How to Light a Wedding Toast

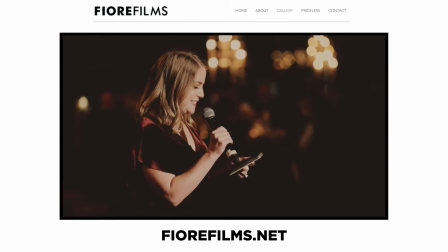I think her lighting is second to absolutely none on the planet when it comes to wedding speeches.
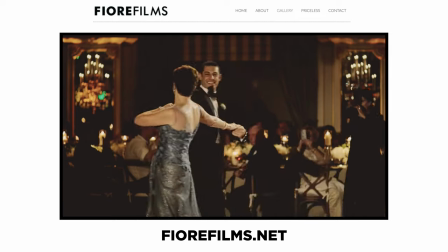And so I would recommend you looking into that and perfecting it yourself. So let's turn on our Practilite using the Kino Tenic app and we will see actually how it looks.
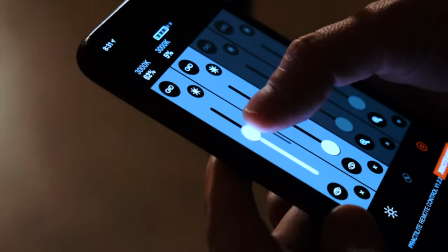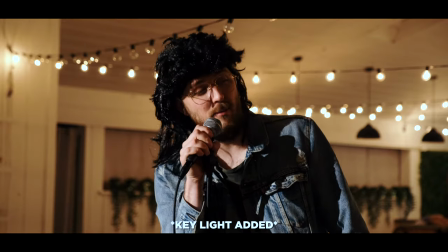Ladies and gentlemen, welcome back to Michael's second wedding.
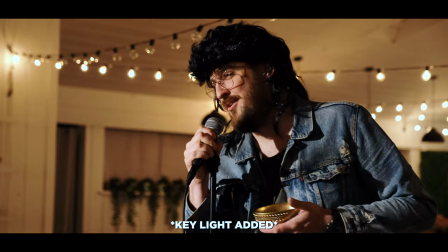Marsha, you look great tonight.
Okay, so now that we have our key light lighting our subject, Let's see what adding a second light does to change the dynamic of our shot, but I love you, man.
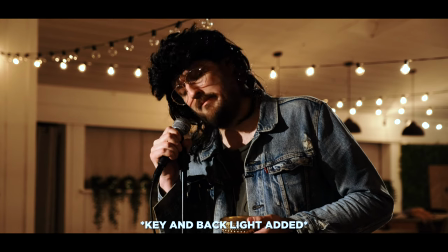I'll always love you Marja You're a good girl. You're a good girl.
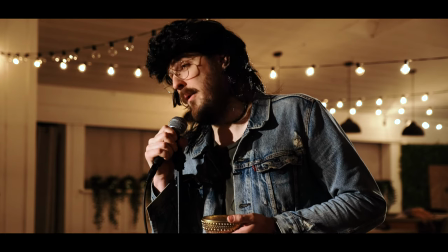You got a good man in your hands. I just I Can't wait for you guys to just bang out some old little Michaels
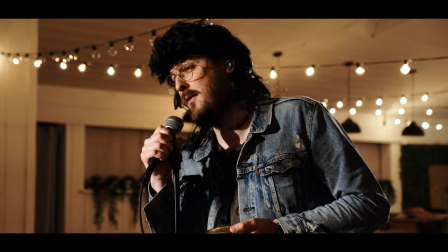Prairie
okay so we have our key light we have our backlight and i really like the way that this shot has unfolded in this case there's
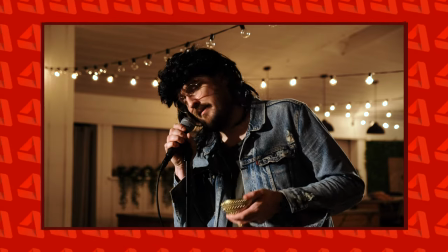a lot of hair light but in general i think it looks pretty great there's some fall off on the side of our subject's face and overall a really great looking shot now let's talk about what this setup does for our bride and groom as they listen to this toast unfold okay so this is where the bride and groom would sit and as you can see i'm sitting in some pretty good light.
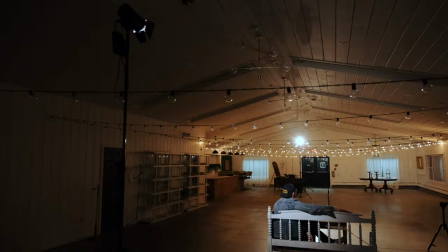When you position both lights on the same plane, my backlight operates as the speaker's key light and vice versa.
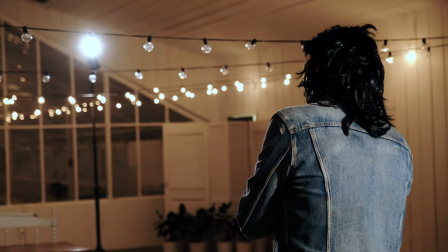The backlight for the speaker acts as my key light. And I would generally be looking this direction.
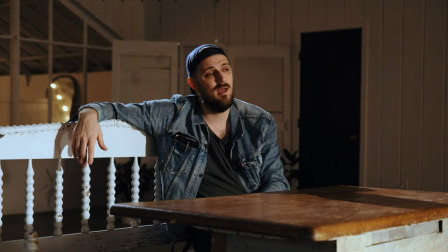So essentially right into the speaker and into my light and then having a nice fall off on this side of our faces. In my opinion, a three shot of the bride and groom and the speaker is going to be a little bit more challenging because I think there's a lot more
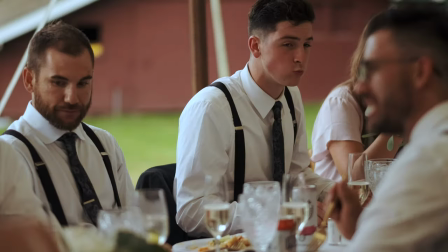variables to this this table that they're sitting at could be a table that's a long table that has just 20 to 30 people at
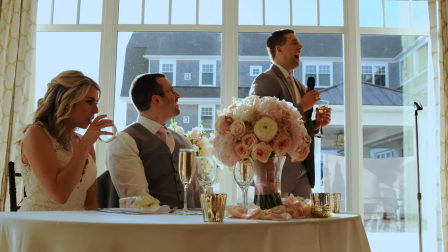it as opposed to just a single sweetheart table with the bride and groom so i always think this is a little bit more challenging but let's talk about what this setup is that we're currently find ourselves in they're going to want to be pretty close i still like the idea of a microphone stand and i would recommend it to everybody because it just plant somebody here. It means they're not going to go back and forth and get out of your shot. And I would just add to this section that if you can, you want to be a little bit of a control freak. And you know what? That's a little bit okay. Having conversations with the DJ, with the photographer to make sure that your shot is going to work with them as well is pretty important in this process and is definitely not to be overlooked. So let's talk a little bit about our lights so if I was gonna have a camera angle where you're sitting right now I would like my key light
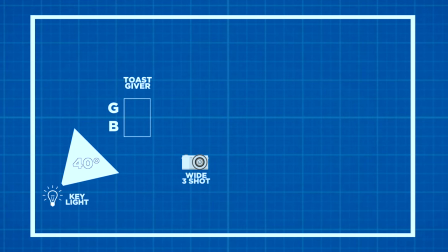to be probably at a 40 degree angle and then I also have a fill light at probably a 40 degree angle so that I'm getting a nice key light getting a little bit of fall off and a little bit of fill on this side and then same thing with my bride and groom over here I think it's a pretty nice look and then also if you wanted something that was a little bit more dramatic, you could simply go to my Kino Tenic app, turn that down, turn my fill light down a little bit more, and really have a nice dramatic look. But you're probably going to get a little less fill on the bride and groom. So I think something in the middle is probably a good compromise for this setup.
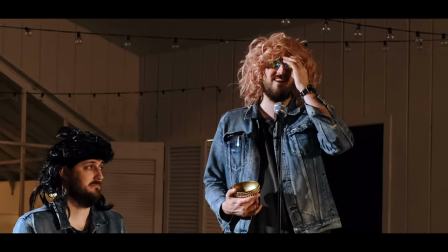I don't know where the microphone is right now. I can't see it that close.
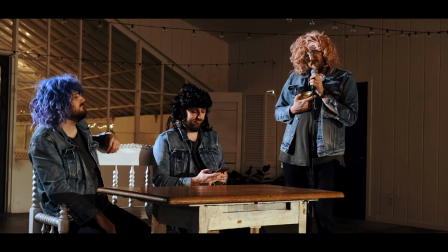And I can't think of a better man than Michael.